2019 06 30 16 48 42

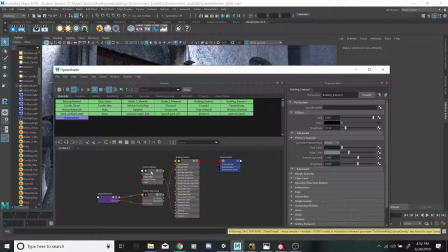Um, but so this is just a whole new texture, a whole new normal map,
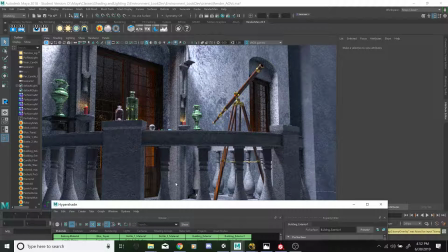and I even tried putting this onto this,
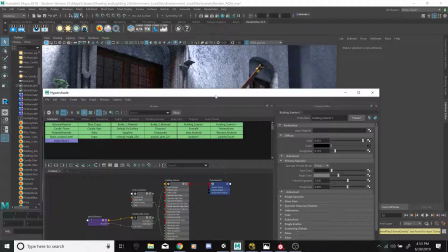and it still didn't do anything. So I just reverted it back uh, to the original.
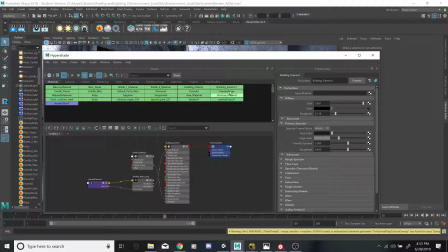I just selected the things and uh,
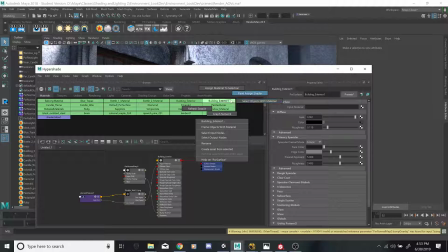did the whole add selected object or add assign materials to selection.
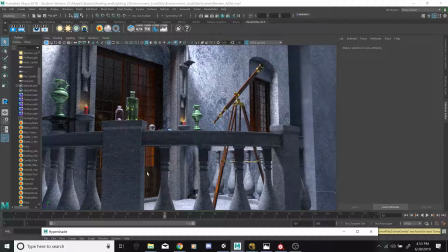Just put them back that way. That way it wouldn't cause any more trouble.
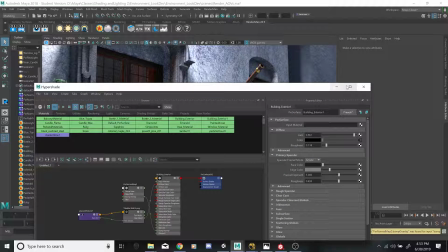Um, but yeah, that was basically the only major challenge that arose that I wasn't able to deal with.
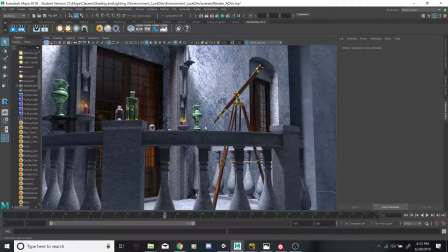So let's kill that. Um,
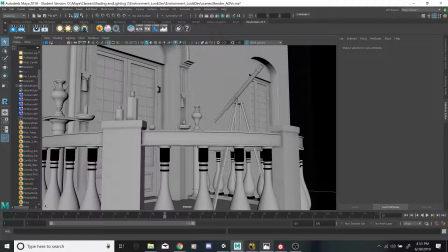the project for this month that I am the most proud of is obviously the whole finished,
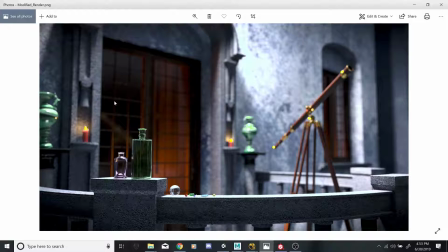fully completed environment project. I love the way the glass turned out. I had so much fun messing with this, and I can't remember what the property's called, but doing that, the irregularities on the inside edges of the glass itself.
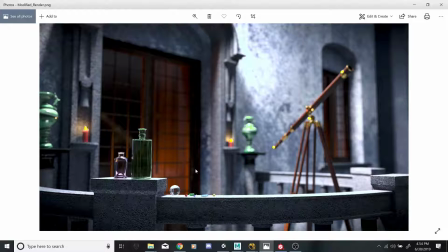Uh, yeah, had a blast. Uh,
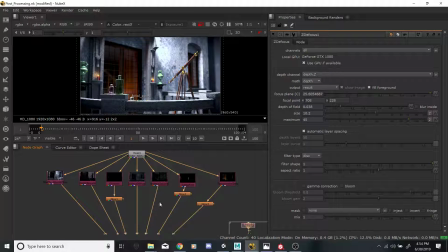Messing with this project in Nuke, what I did was with the EXR file, um, doing the whole separating them into their own channels, and then adding
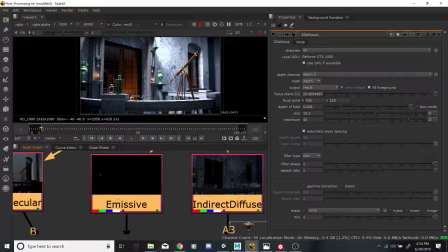the glow specifically where I wanted it rather than across the whole image. Um, the emissive, obviously the candle lights.
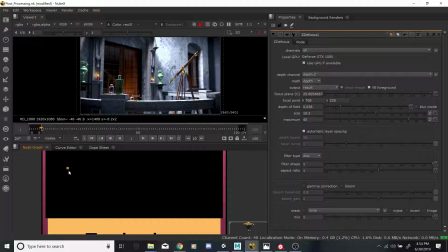I don't know why it's only showing this candle light. That's strange.
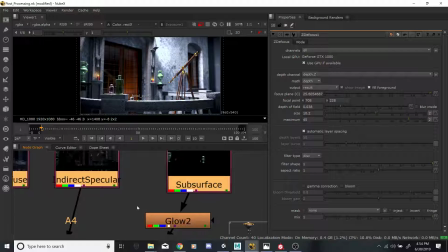Um, and then the subsurface, I wanted it to have a little bit of glow on it as well.
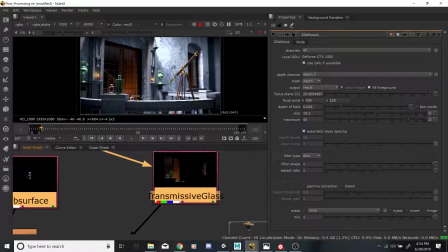And then the transmissive glass,
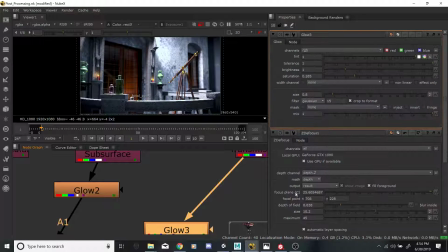but the glow for these is set fairly low because I didn't want them to blow out so it's set for zero point 0.8 pixels. Um, the tolerance is set to 1 so that it's only gonna
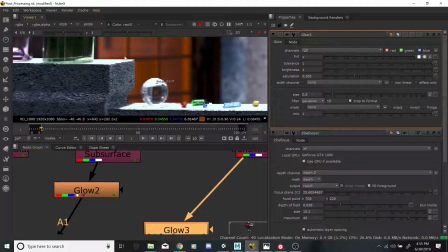shine just a little bit around the outside of the the whitest white parts of the glass.
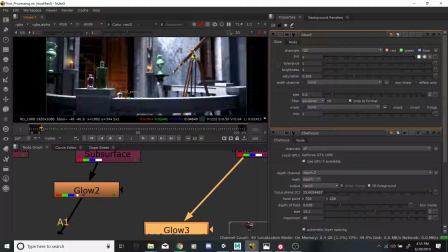So there's not a whole lot of bloom, but it is there, and I like the way that it turned out.
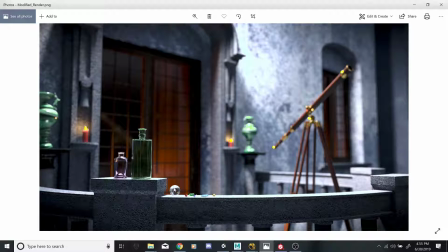It looks really crisp and clean, but you can that's the original, I guess, before I changed the wall texture. And that's I wish I could zoom in on this.
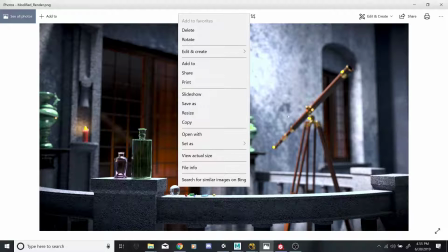I'm not gonna mess with that now.
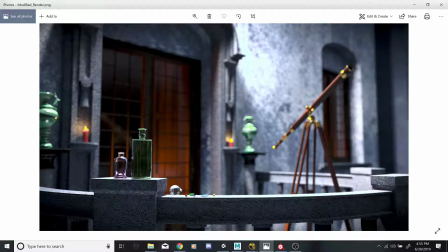So yeah, there's a little, just a very minor bloom around there, very little bloom right around there. Uh, there's more with these transmissive surfaces than there are with these subsurface
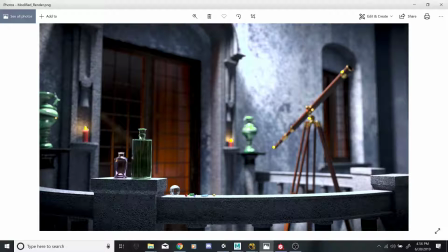materials than there is with the glass, just because I wanted to go for that real crisp, clear, focused look in the shot. Um, I think overall it came out really great.
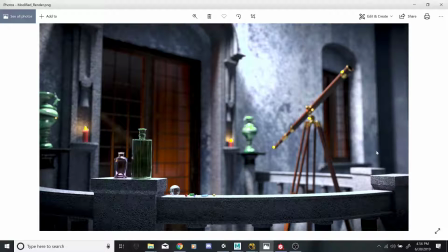Uh, Again, I had to change this because, like you said, the material I had originally was very flat, and
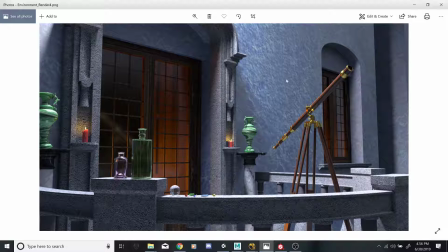yeah, it looks more like blue stucco than anything.
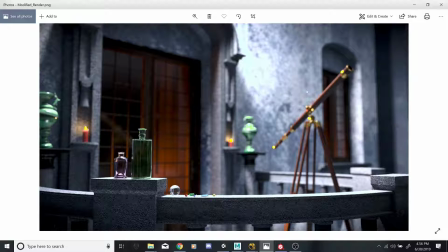So this kind of looks like the paint's worn off here, kind of up here, down here a little bit. Uh, some of the things that I had the most fun with this month,
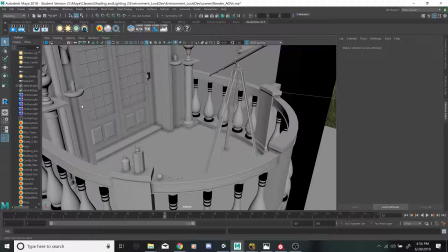obviously the glass, um, but
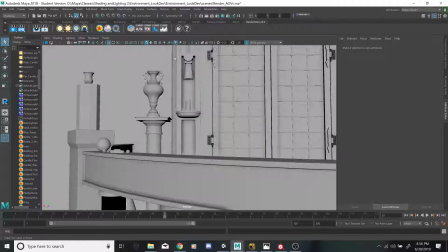these guys right here. Oh wait, I've got a camera set up for them.
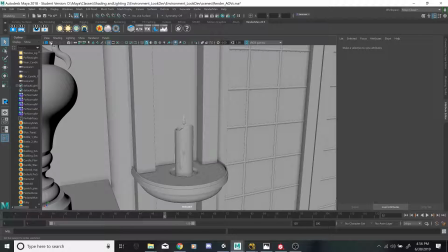These guys right here, the subsurface material.